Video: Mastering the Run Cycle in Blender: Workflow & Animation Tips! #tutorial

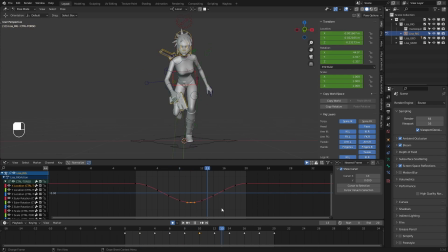33:16 Just overall, from the front view, the legs are not quite feeling the way that I would want. Let me try something.
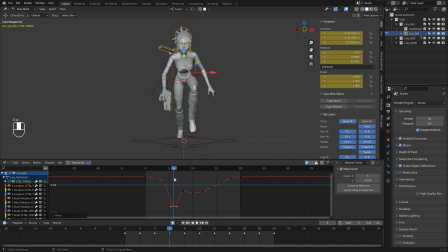33:32 I'm going to grab this keyframe, bring it down, grab all these and kind of bring it down a bit more. Something like this.
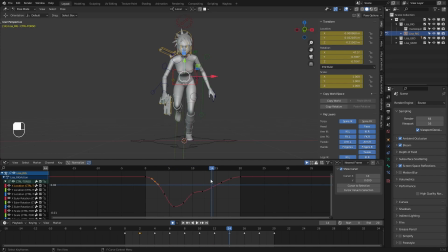33:51 And then here, I'll probably bring this up. Because I feel like she's not hanging out on the supporting leg long enough to where her weight should still be kind of hanging out over on this side longer.
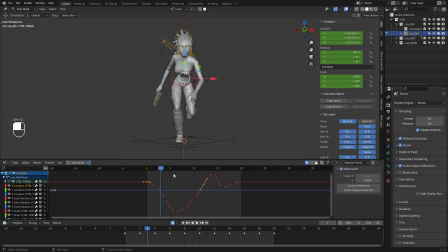34:09 And it just felt a little too even as far as like the back and forth on the hips. She was moving, shifting her weight back and forth before it really felt correct. So like here, as she lands, the weight should still be kind of transferring that direction until she starts doing
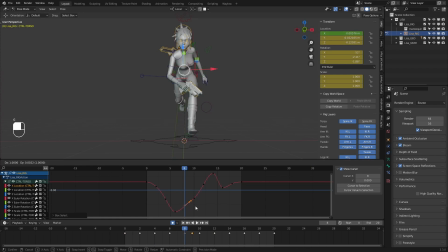34:27 this push off to where we see it kind of start to go the opposite direction for that next contact position. So move that direction, land, continue moving that direction. And when she lands, she'll get a stronger kind of shift over this direction here. Continue that way.
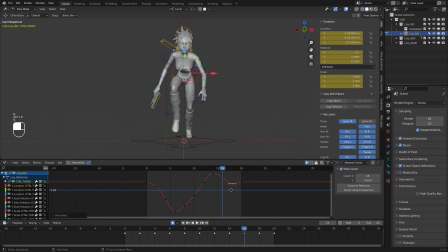34:46 And then as she starts to push off, then it can start going back the opposite direction into the next kind of contact position. So we have something that feels a bit more like this.
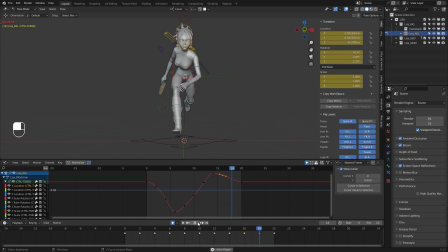35:04 I think that definitely feels better there. All right, next up what I want to do is go ahead and actually cycle this so I can see how the animation is flowing from the end of the cycle back to the beginning to make sure,
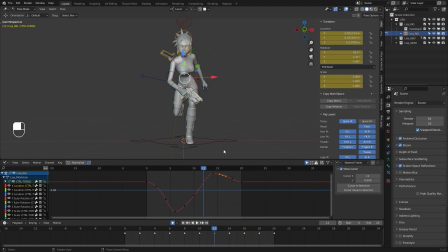35:21 all my curves are flowing nicely. If we don't do that, then we can get strange like hitches. Like I know this flow from here to the end of the animation is going to look a little bit weird. If I go ahead and let me go ahead and just select this and press A to select everything,
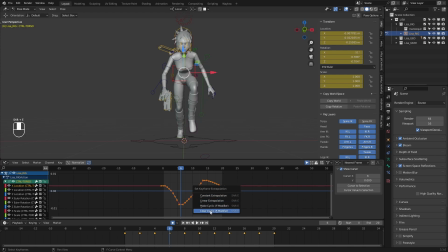35:39 and I'll do Shift E to open up the set keyframe, and then I'll do make cyclic to cycle this. You can see it's going to produce this weird kind of result where we have the hips moving over, and then they're going to kind of almost flatten out into the last keyframe,
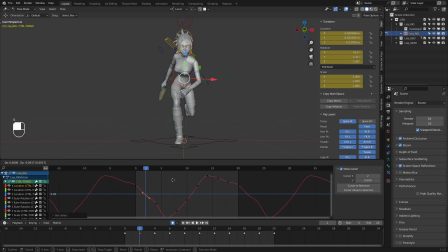35:56 and then we get this slow out where we would probably want something that feels a bit more and looks a bit more like this. Oops. Kind of a nice flow between these
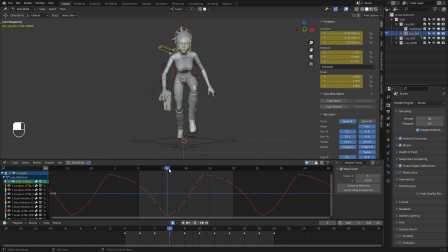36:12 keyframes as much as you can to get something that feels a bit better. Something like that. Now what I want to do is press A, select all my controls.
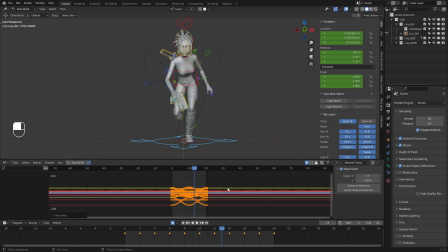36:29 I'm going to select all the keyframes there in the graph editor. Press Shift E to make cyclic. That should cycle all of my control curves that I have selected.
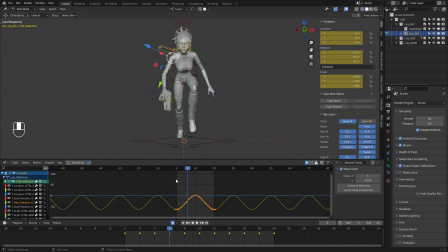36:44 It looks like it worked. I'll just jump through some of these and make sure it looks like it properly kind of cycled everything. Cool.
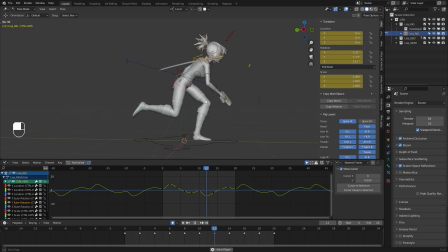36:59 So I still feel like we're getting a bit of just like shaking. This weird kind of just shaking. I think I'm feeling that with like her knee movement. Feels a little bit too poppy. Some of that stuff we can really just start to iron out as we go further.